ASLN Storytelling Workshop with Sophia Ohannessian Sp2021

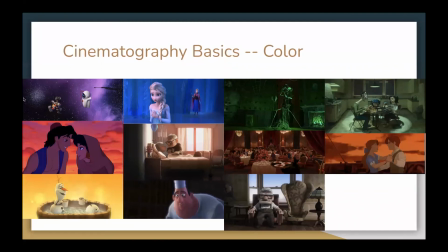You know, purple and pink usually means love or royalty. Blue means usually means sadness or freedom, depending on how you interpret it. Green means evil or means life.
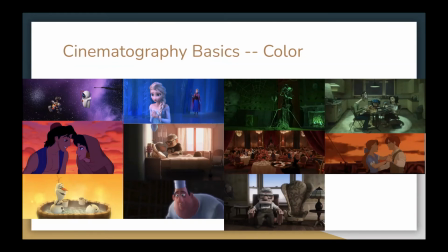And then reds and oranges, they're usually energy or warmth or fire. And usually associate red with food or with some like anger or something like exciting that's going to happen.
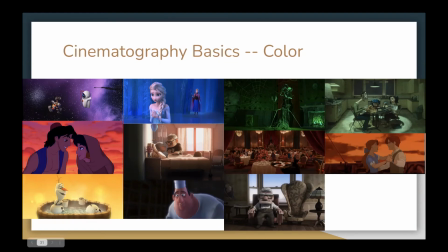And then yellow, it just means happiness, you know, yellow is just happy. And then, so these two down here are to show the differences in high contrast and low contrast.
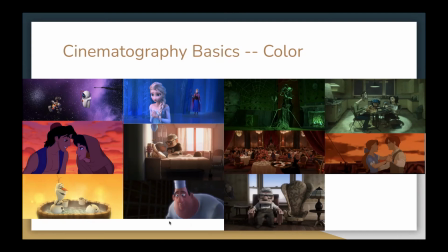So you've got Chef Cousteau over here, he's in high contrast. It very much singles him out as him being the most important thing in that shot. And then on the right here, you've got Carl Fredricksen, is very low contrast.
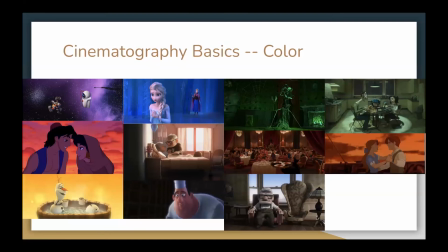He basically blends in with his environment. And that's also another form of symbolism for his character at this point of the story.
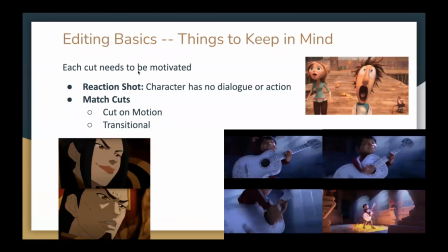So now we're going to go over some things to keep in mind for editing later on. This is not so much of like actually editing, but things to keep in mind for the editors.
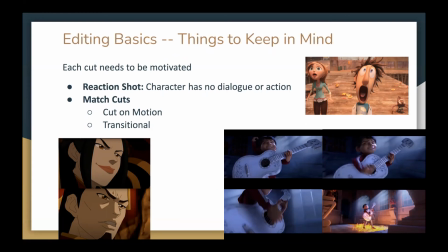So again, every cut you do has to be motivated. You can't just start cutting willy-nilly and you can't just have random shots here and there. So a lot of people forget to have reaction shots. This is really important because a reaction shot is what sells the action that just happened.
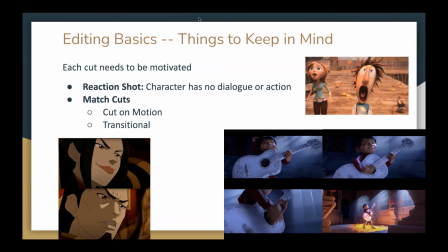So, you know, you've got over here, Cloudy with a Chance of Meatballs. And the shot prior to this was the hamburgers falling from the sky because his invention just worked. Now, you wouldn't really remember that scene until you get to this reaction shot.
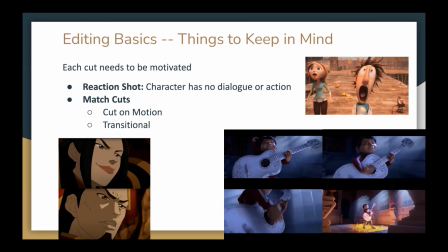Everyone remembers this huge prolonged phase, the reaction that he has towards it. So if you forgot that shot, all of a sudden the action that you had just done becomes meaningless. So don't forget to have reaction shots because it's easier to take them out rather than to just force them in somewhere.
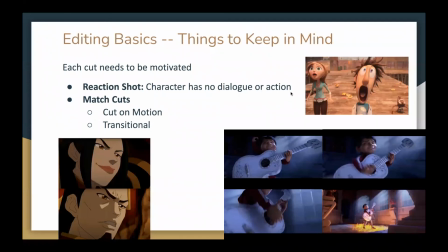And it also further develops your character and their emotion. And next we're going to talk about match cuts. So there's two types. You've got your cut on motion or your cut on action or your transitional match cuts.
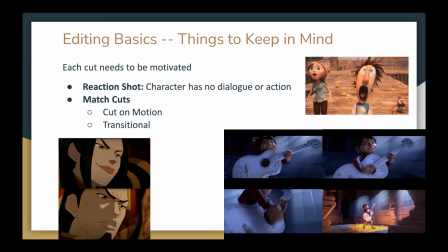So the cut on motion is what the example that I've got here on the right side. So what a cut on motion is, you've got more than one shot, but it's the exact same action happening.
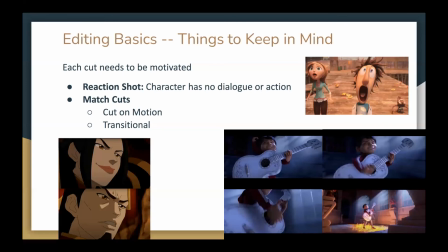So you've got here Miguel, and he's playing the guitar, and his hand goes from here all the way down. But in between there's 1, 2, 3 different shots. And what it does is you have to cut very
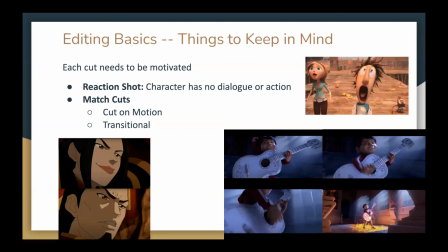specifically so that it looks like it's the exact same movement, even though it's the same action, and even though they're different shots. So what you do is you have to change the camera angle
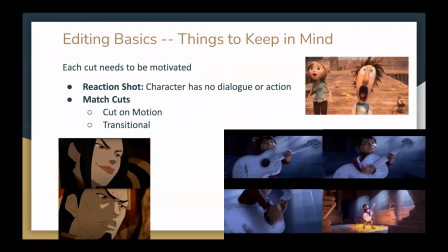in a way that the action, the subject, is in the same place. So what you can see is his hand is here, and then it goes to here, and then when it cuts to that different angle, it's in the same spot.
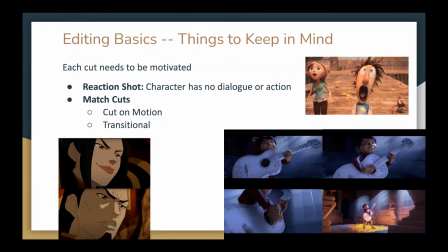Even though it's a different angle, it's still in the same spot. So you understand that that is where that action is going. And then again, when it comes out to that wide shot, it's there, and it's still in that same spot. And all of these shots boom, boom, boom, like within a few frames.
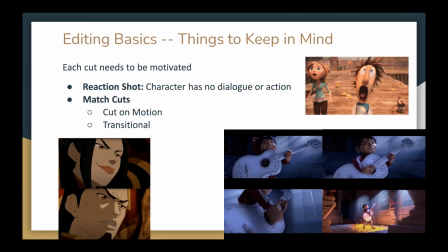It's just boom, it just goes straight through. And well, why do people do that? Well, why can't you just have that one shot and just have him do it?
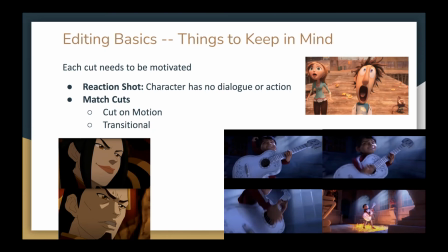Because it further develops and makes it more realistic. It makes the emotion more impactful by seeing the different views of something rather than just have one big wide shot and just have it go straight through. By having those different perspectives and cutting them through that action,
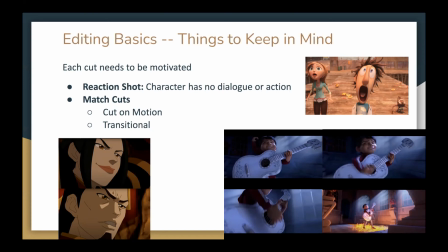it really furthers the character and the action itself. And then over here, the transitional match cut, this is when it's going from a different scene to a different scene, a completely different action to a completely different action, different subject, different subject.
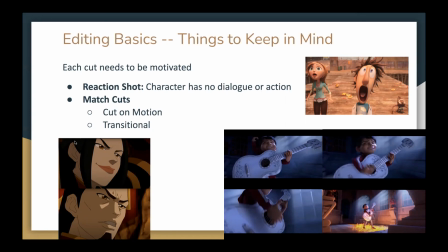So over here, we've got this character over here, and she's in the exact same framing. She's got this very specific framing, specific angle, and right underneath, it cuts to a different shot, different location, different subject, different everything, but it's that exact same framing.
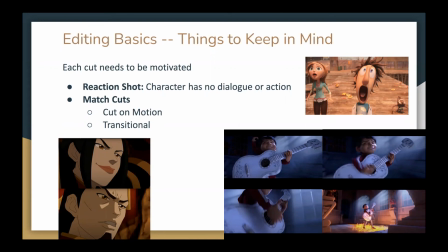And what it does is imply that their mentality is the same. So with these match cuts, both the cut on motion and transitional, the thing to keep in mind is that they're making sure that they're the same. Whatever it's happening, it's the same.
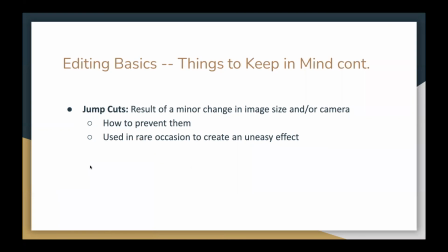And then jump cuts are when you don't follow these kinds of rules, and you want to avoid jump cuts as much as possible. So when you're doing animation, when you're doing boarding, try and keep these in mind so that the person who's editing doesn't have to figure out those,
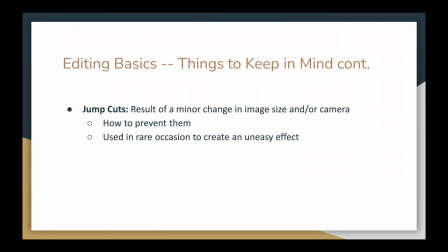doesn't have to run into those problems with the jump cuts. Occasionally, when you break these rules, you can use them towards your advantage, but it's very rare. So, as students, I strongly recommend you not doing that.
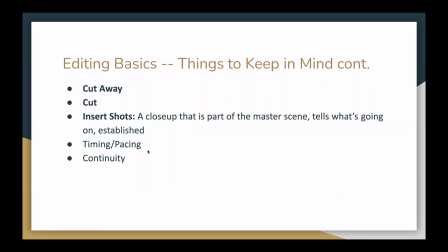Always follow the rules. And then again, you've got cutaways, cuts. Those are very self-explanatory. And then insert shots are a very similar thing as your reaction shots.
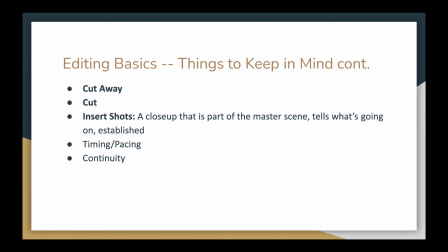So essentially, it's a close-up of something that's part of the master scene, and it tells the audience what's going on specifically, and it establishes further what's actually happening.
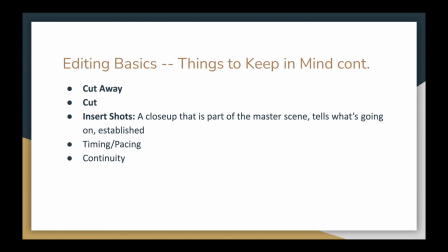So let's say you've got a scene where a character is in a meeting in an office, and they're writing something in a notebook. If you just have a wide shot of the character writing in a notebook, that's fine. But if you cut to an insert shot of a close-up of what the character is actually writing,
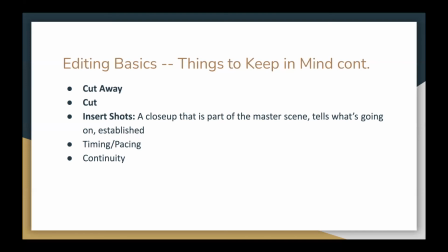then it further establishes the story and the character as well. And what if he wasn't even writing something? What if he was just doodling? Then you gave your character some personality. So by keeping in mind these little insert shots here and there,
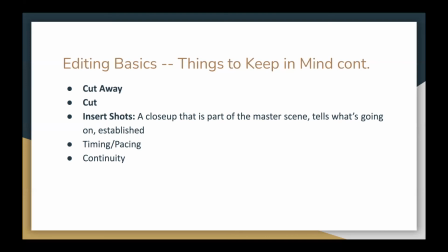remember, it's easier to take something out than to add something in at the last second. So always keep these kinds of things in mind. And then with timing and pacing, just remember, if you've got an action scene,
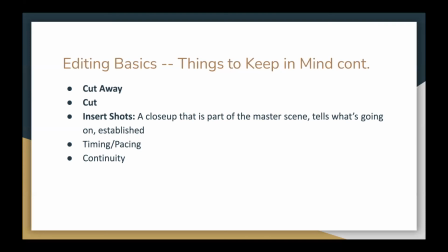don't have a camera stand very still for like 30 seconds. That's not an action scene. No action's happening. So just, feel things out. Keep in mind what you're supposed to be doing. And then with continuity,
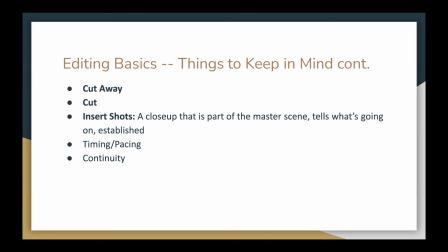if you've got a character that's drinking tea or drinking coffee or something, and then it cuts to some other character talking, and then it cuts back, and all of a sudden they don't have that cup of coffee anymore, that breaks continuity. You don't want to end up on top 10 continuity mistakes on watchmojo.com.
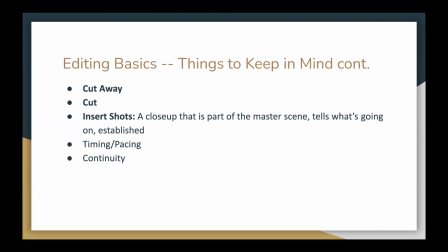You don't want to do that. So what you do is you have to show the physical action of like someone putting away the coffee, or it could even be in the background, but you have to show it. You can't just cut to that person no longer having it.